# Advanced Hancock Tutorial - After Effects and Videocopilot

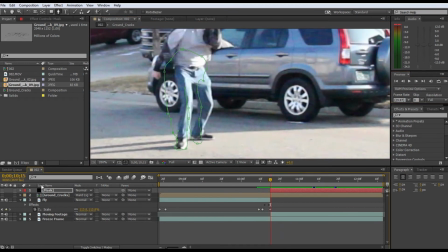All right, so once you have your mask, what you want to do is click MM on mask, and then that will bring up the time watches,
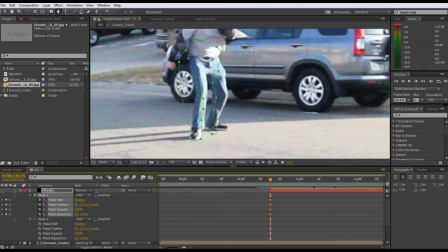and then just click all of them, and then just go frame by frame by frame, or frame by every 5 frames, whatever, and then just move the masks to where you move.
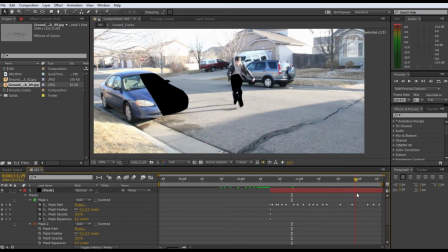All right, so now that we did that, we're also going to add a mask to this car because it creates depth, and you know, crumbs and all that concrete won't go over the car, so it'll be behind the car. So we're going to go ahead and create a mask for that as well.
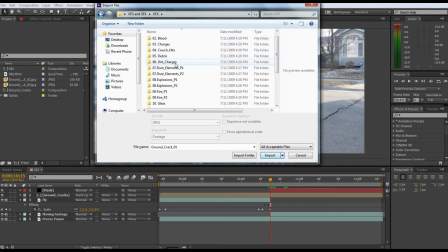So now that we went ahead and masked all the stuff that we needed to, keyframed everything, we're going to go ahead and add our debris effects of Video Copilot. So go ahead and do that.
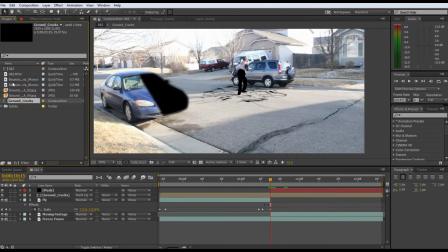Me, I'm just really selecting, but if you're ever doing this for somebody, you really need to take time to see, you know, thick or not as thick
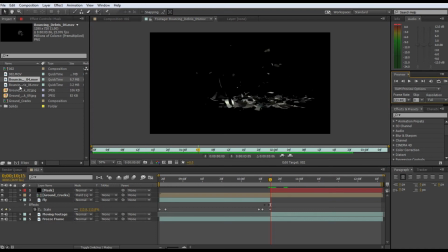of a debris, I guess you could say. But when you do this, you're going to want to have a small one, a thick one, and a medium one. So basically, this will create depth in your debris. So go ahead and do that, because then it will just look more realistic, because there's more debris.
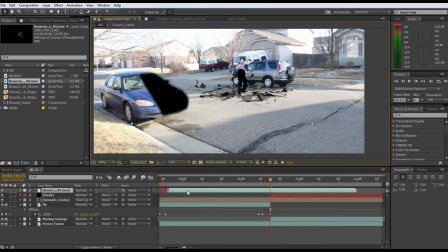There's small debris, pebbles, there's big debris, and there's medium.
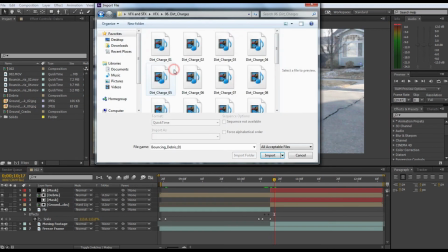So once you have that, you're also going to want to get some dirt charges that Video Copilot gives out in their Action Essentials 2 as well.
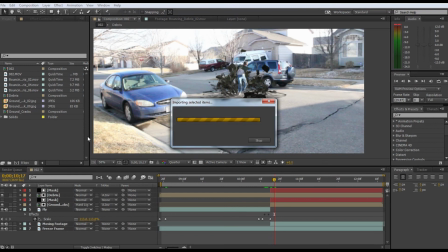So we're going to go ahead and get 2 of those, one lighter, one darker.
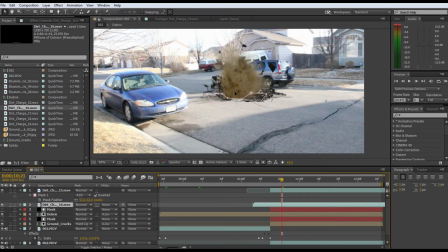We're going to go ahead and put the darker one in front, smaller one, just not directly behind it, but a little bit to the left. This gives the dirt a little bit more depth to it as well.
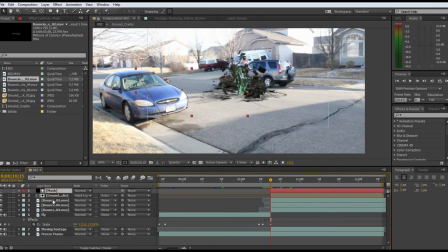So once you have all of the things in there, what you're going to want to do is you're going to want to get your debris, your solid debris chunks that bounce.
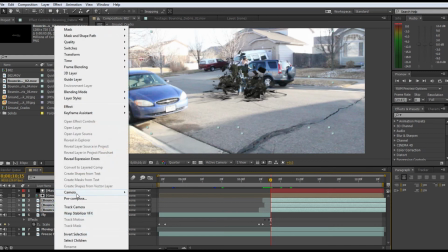You're going to want to select them all and then right-click, pre-compose them. We'll call them debris.
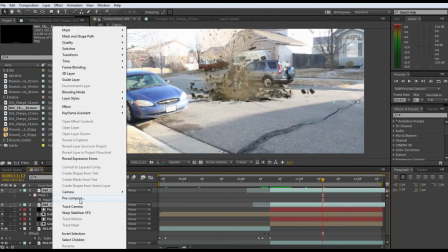click OK, and then also get your dirt and also precompose that one.
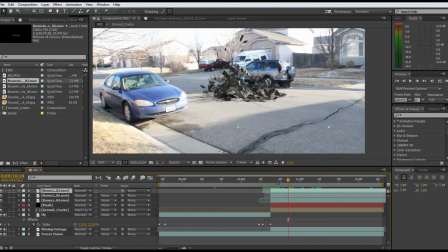And then what you're going to want to do is you're going to want to Command or Control D the mask that you created, and then you can click this toggle button. It was unclicked for me before.
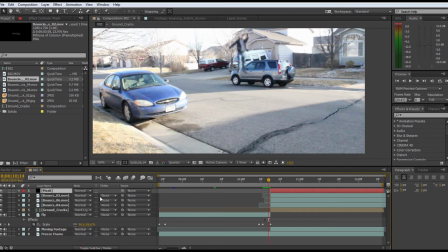Go ahead and click that. It'll show up this little thing, and then you select that, and then you click Alpha Inverted Mask.
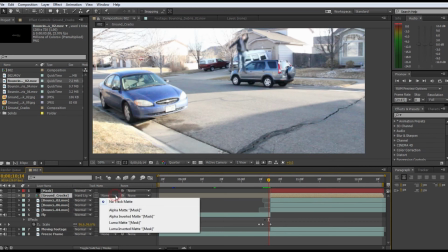Make sure though that
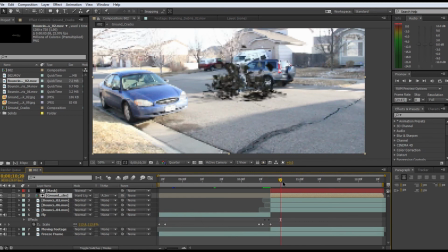your pre-compositions are actually directly under the mask, because then it wouldn't work.
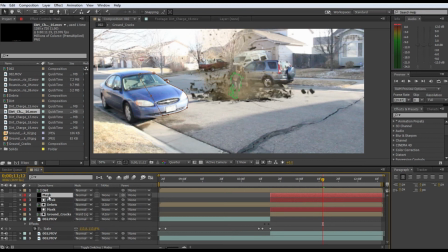Okie doke. Then you're gonna duplicate this mask again, put it above dirt, and then make this, you know, like we did before. Okay. And except you're like, oh my gosh, what, why is that happening?
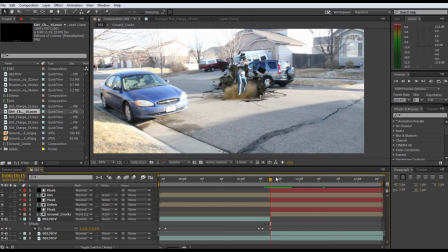To which I will say, don't fret, my friend. Okay, here's all we have to do. So at the beginning, you can select all of these masks, T, and lower down it to 0%.
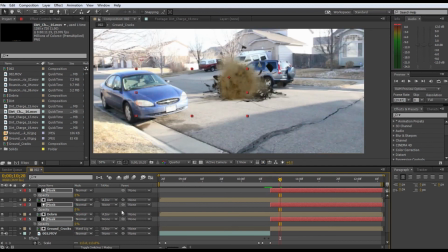Okay, now we're behind the explosion or the whatever. Make sure you click this time watch. Okay. Oh my gosh, where are we? Well, as the debris clears, our hero
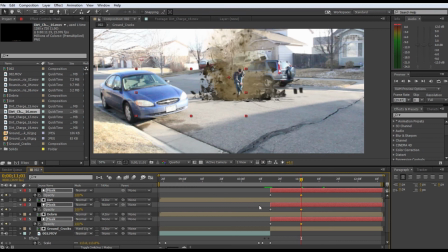emerges from the smoke, from the debris. Okay, now we render this, see what it looks like. It's beautiful. All right, so now that we have that, you're gonna go ahead and create a right click, new adjustment layer, and then go to Effect,
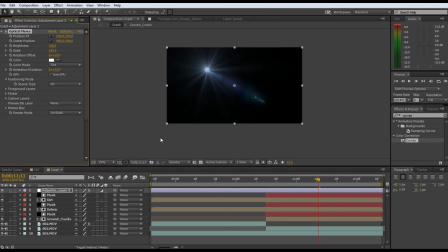Video Copilot, Optical Flares, and then wait for that to load,
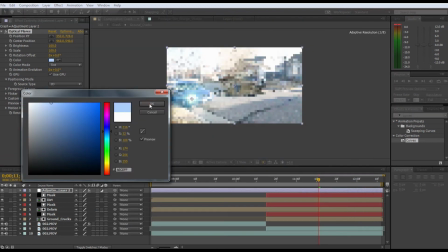and then click Options, and then select the optical flare that you want. We're going to make a little bit of yellow.
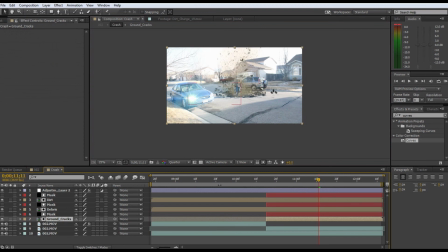Actually, we're going to make it blue. Go ahead and put that onto the headlight.